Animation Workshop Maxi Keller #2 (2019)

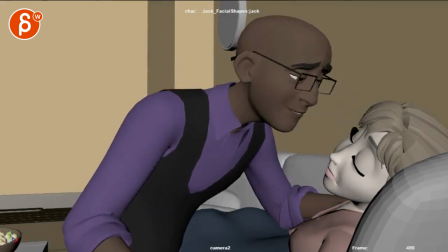[4:10]
is all great like all that works so maybe you
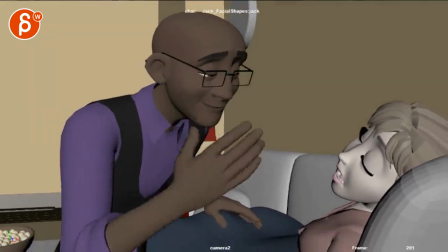[4:15]
want to just cut those frames out to go straight from this to you know a faster
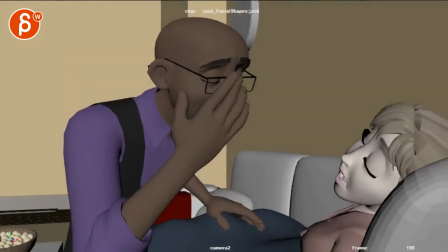[4:21]
transition from this to this so you don't need all this moment it could just be something where
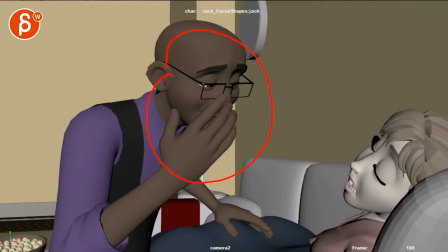[4:27]
I'm adding stuff that you don't don't do this but I'm saying he could come down and suddenly make a noise where she has a bit of a kind
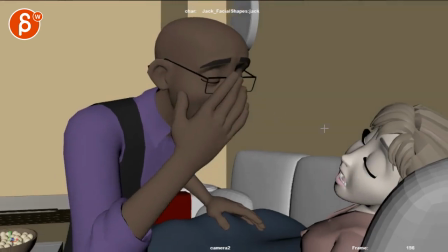[4:36]
of a readjustment and reshuffling and then he stops a bit and then she goes back to sleep and that's when he does this you know
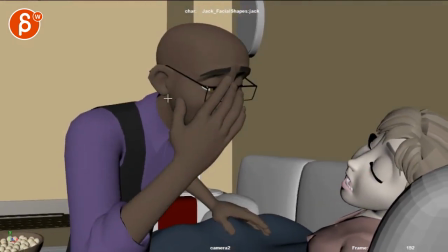[4:43]
maybe there's a bit of a back and forth so my question to you is do you need this do you need this adjustment you
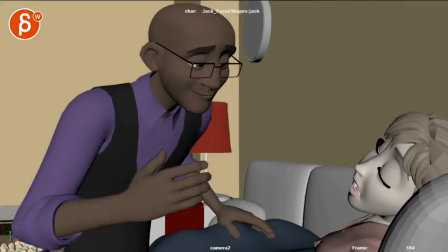[4:50]
can absolutely change the hand posing like i said to not cover the face as much um
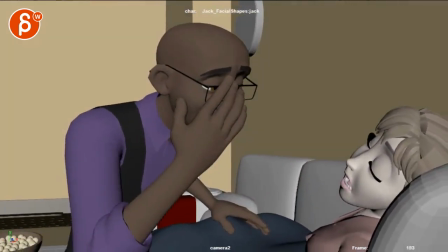[4:59]
yeah those are my thoughts there maybe you want to use that moment for a bit more of a connection or you could do this
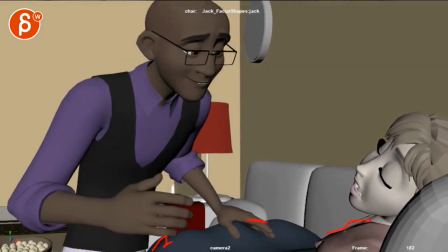[5:05]
where he gets closer and because he touches this it kind of disturbs her a bit she does a bit of a cute you can do some cute acting with
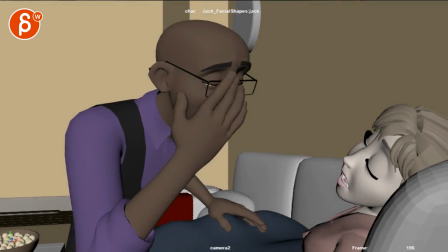[5:12]
someone sleeping and then kind of readjusting maybe you know maybe it was more extreme where the tongue is maybe it's a bit more out
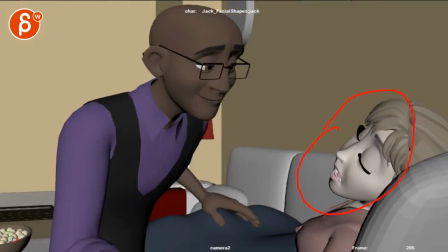[5:20]
and then adjustments ending in this pose tongue goes in a bit and that's the final pose there so maybe the head was you know slightly more profiled towards us and that's how we end
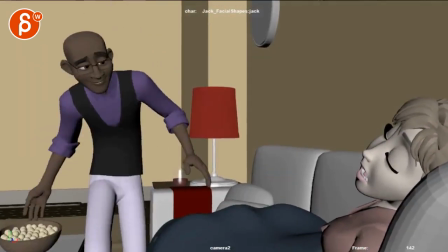[5:31]
um so yeah i think overall it's great i would just adjust the main thing is adjusting this down a bit other than that
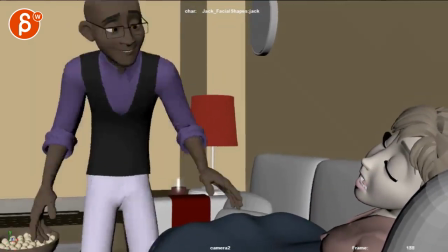[5:38]
love this beginning it's great i
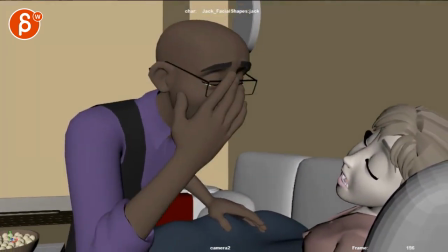[5:43]
love the ending and i just have lots of questions for you for this is slowly up to you and that's about it all right thank you all right there's an email you can sign up you can start whenever you want you can submit whenever you want you get 16 submissions either way a like and subscribe would be awesome all right thank you